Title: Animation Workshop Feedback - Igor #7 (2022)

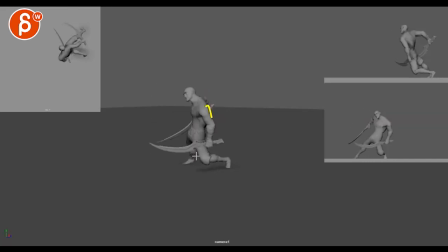[3:56]
we have that sudden impact there and then also it feels like we're we're here ish right if you look at the neck and the top of the head area then we pop down and then we kind of rest you can see how the spacing goes boom then kind of locks and then it
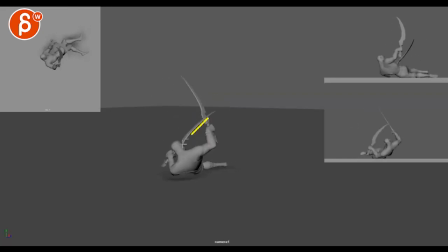[4:15]
continues to go down with a sudden move to the left that's just feels a bit fast i think if you had if you had something where he's like this and then you have a like a impact you know like something where we see
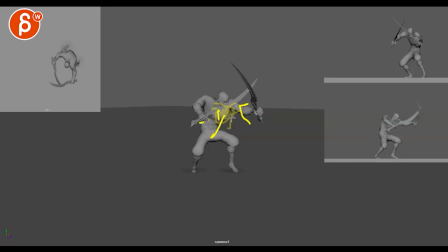[4:35]
something going on with my scribbles right and then well i just deleted the whole thing but actually why not since i can save this what
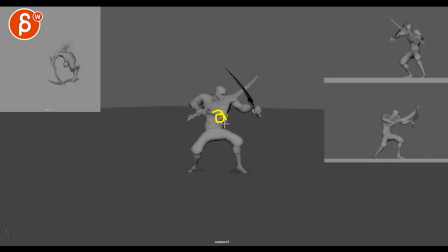[4:50]
if it gets hit here bam bam bam bam bam bam and
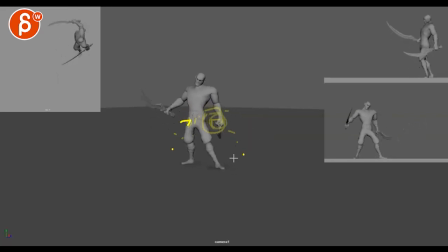[5:04]
something like that and then it goes and then as it falls see to me it falls this would be another hit that yeah
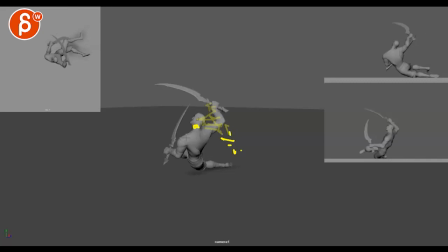[5:23]
i'm hit my tool sometimes goes into streaks instead of dots but anyway I take onion skinning away and it's more like see the speed of the shoulder boom
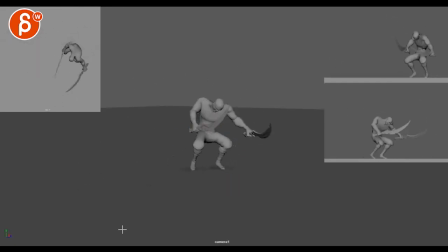[5:43]
makes sense if he gets hit by a projectile that's that's my very long-winded point here it doesn't work for me in terms of physics of someone falling because the timing feels like someone's either pushing or pulling the character and it's not a physics driven
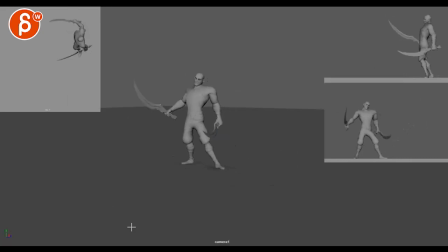[5:58]
ragdoll drop so i think that could be so it could also be cool to add something like that in there i think for the rest once we're getting into the polishy aspect
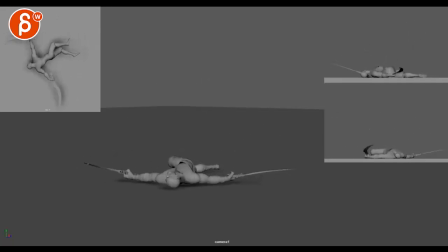[6:14]
i think there's some good stuff look at arcs of the sore tips that seems pretty cool i'd be careful with with the overlocking of the leg because then once you're there it feels like really exaggerating overlocking but then after that once
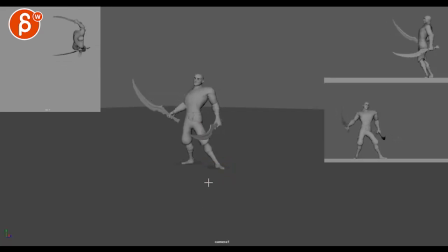[6:32]
you reach reach around here if you look at this section it's like super locked if you are overstretching and falling that foot would already rotate over and banking sideways and that feels too ik locked but
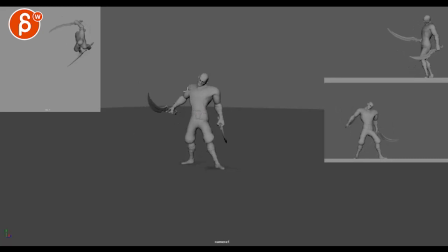[6:52]
again if you don't do that impact it might still be okay to simplify some of the actions through this, the head and the chest area. It feels like, it feels almost a bit too complicated. But there's some good offset in arms.
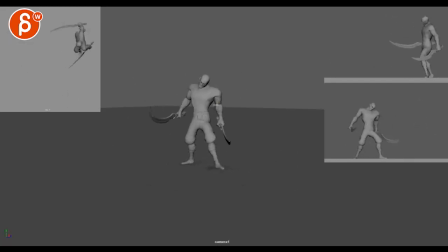[7:08]
Watch out, this hand feels a bit, it's sticking to this orientation. And then suddenly it shoots over into this and then we're kind of staying in that visual.